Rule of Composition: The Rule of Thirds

Do you know what could make or break your video? Okay, a lot of things, but also framing. The rule of thirds is a basic framework that you need to know about framing. See what I did there? Basically, you take a frame and you draw 4 lines, 2 horizontal, 2 vertical, cutting the frame evenly into 9 boxes.
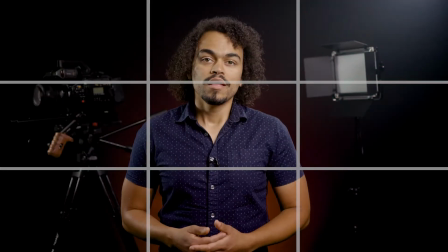0:17 These also create thirds, 3 horizontal and 3 vertically. The idea of the rule of thirds is to use these lines to guide you into a better composition.
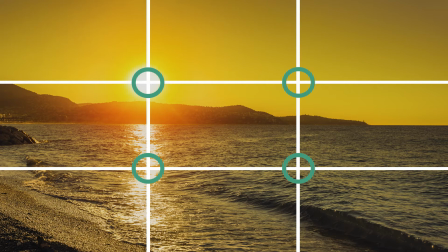0:26 For starters, you want to put points of interest where the lines intersect, and then you can use the full lines to place other important objects.
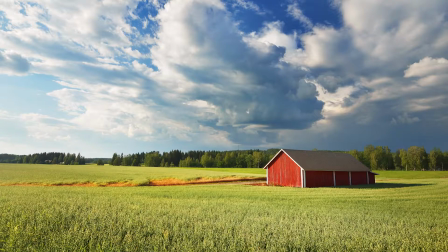0:34 Let's look at some examples, and I promise this will start to make sense. Instead of centering our main subject or our point of interest, it's on an intersection.
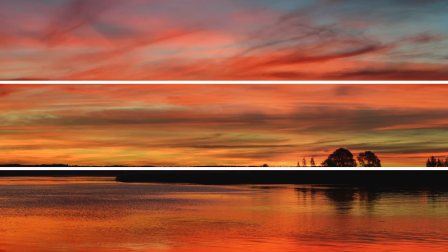0:42 When you're taking pictures of nature and there's a horizon line, you want to put that horizon line on either the bottom third or the top third, depending on what you want the dominant subject to be.
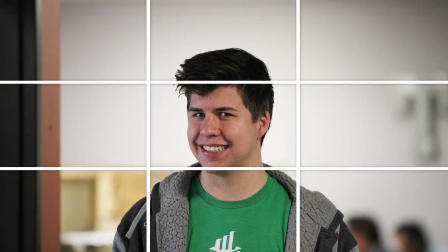0:50 So let's talk about people on camera. This is what you don't want to do. Don't put their faces right in the middle of that box or any of the boxes. They look tiny here,
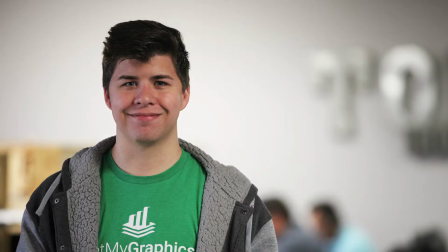0:59 there's all this negative space around them, but now if you move them up and put their eyes on or close to that top third, it looks way better. They could be in the middle or off to the side, either way works. Just make sure their eyes are close to that top third line.
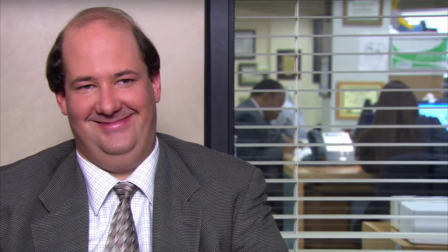1:11 You see the rule of thirds being used all the time. For example, on The Office, this is how all their interviews were shot, and they look great.
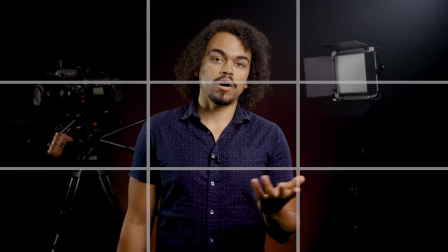1:18 You want to also consider camera angles with people. This is a well-framed shot. The camera is right at the person's eye level. That means putting the camera right about their face height.
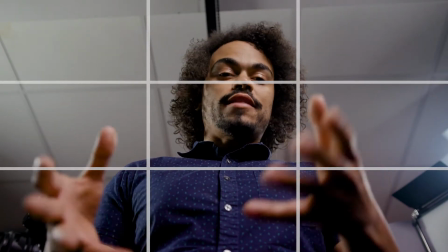1:27 Now, if you move the camera down, their eyes are still on that top third line, but this is not a flattering angle.
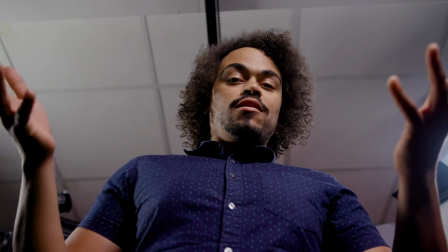1:33 The only time to use this angle is to show power, if someone needs to look big and mighty and fierce.
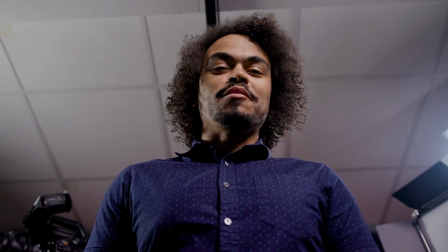1:38 But generally, people don't like being shot at this angle. You also don't want to go too high with your camera.
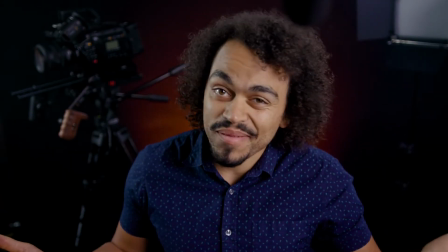1:44 This looks better than the low angle, a little bit, but it also just looks like a mistake.
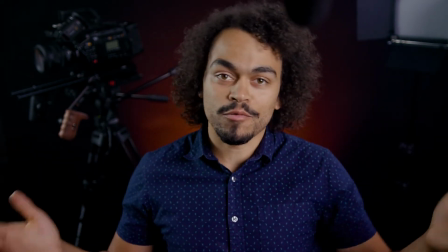1:48 Like you didn't have a tripod, and the only place to put the camera was on top of some high shelf or something. So remember, shoot at a person's eye level. The rule of thirds is still a helpful tool when you're using different focal lengths.
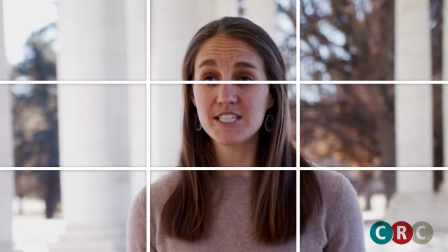2:00 Whether it's a medium shot, a long shot, or a close-up, the same rules apply. In the case that you're doing an off-camera interview, and by that I mean the subject is looking at an interviewer instead of at the lens, you want to keep their eyes in the top third line,
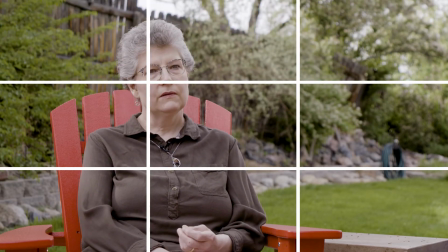2:14 but you want to place them on a vertical third that gives them a little bit of space in front of their face. I like to think of it as like room for a speech bubble. The rule of thirds also still applies when you're shooting vertically for social media.
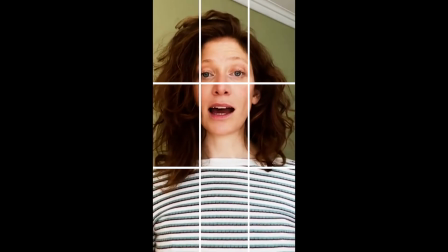2:27 Here's what the rule of thirds looks like on a vertical 9:16 frame. Still 9 equal boxes, drawing our eyes to different power points and intersections.
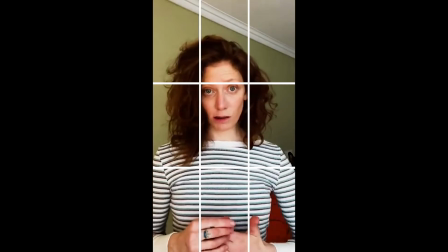2:34 It's basically the 16:9 rule of thirds on its side, which makes sense, right? A lot of cameras and phones let you put rule of thirds guides on the screen while you're filming.
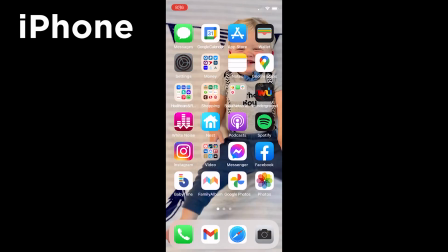2:44 Go ahead and try it. Start by going to your settings, scroll down to find your camera icon.
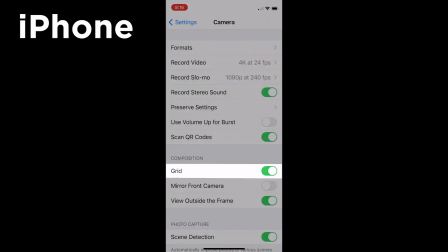2:50 Click on that and you'll see grid. Turn it on. Now go to your camera and you'll see you've got a grid on your screen.
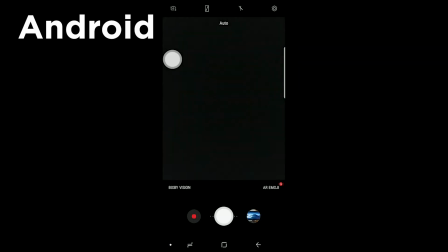2:58 Start by opening your camera app, click on the settings icon in the top right,
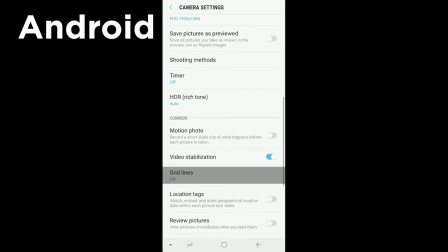3:03 scroll down to grid lines, and then select 3x3. Okay, I hope your mind was blown by this simple yet extremely useful way to improve the composition of your videos.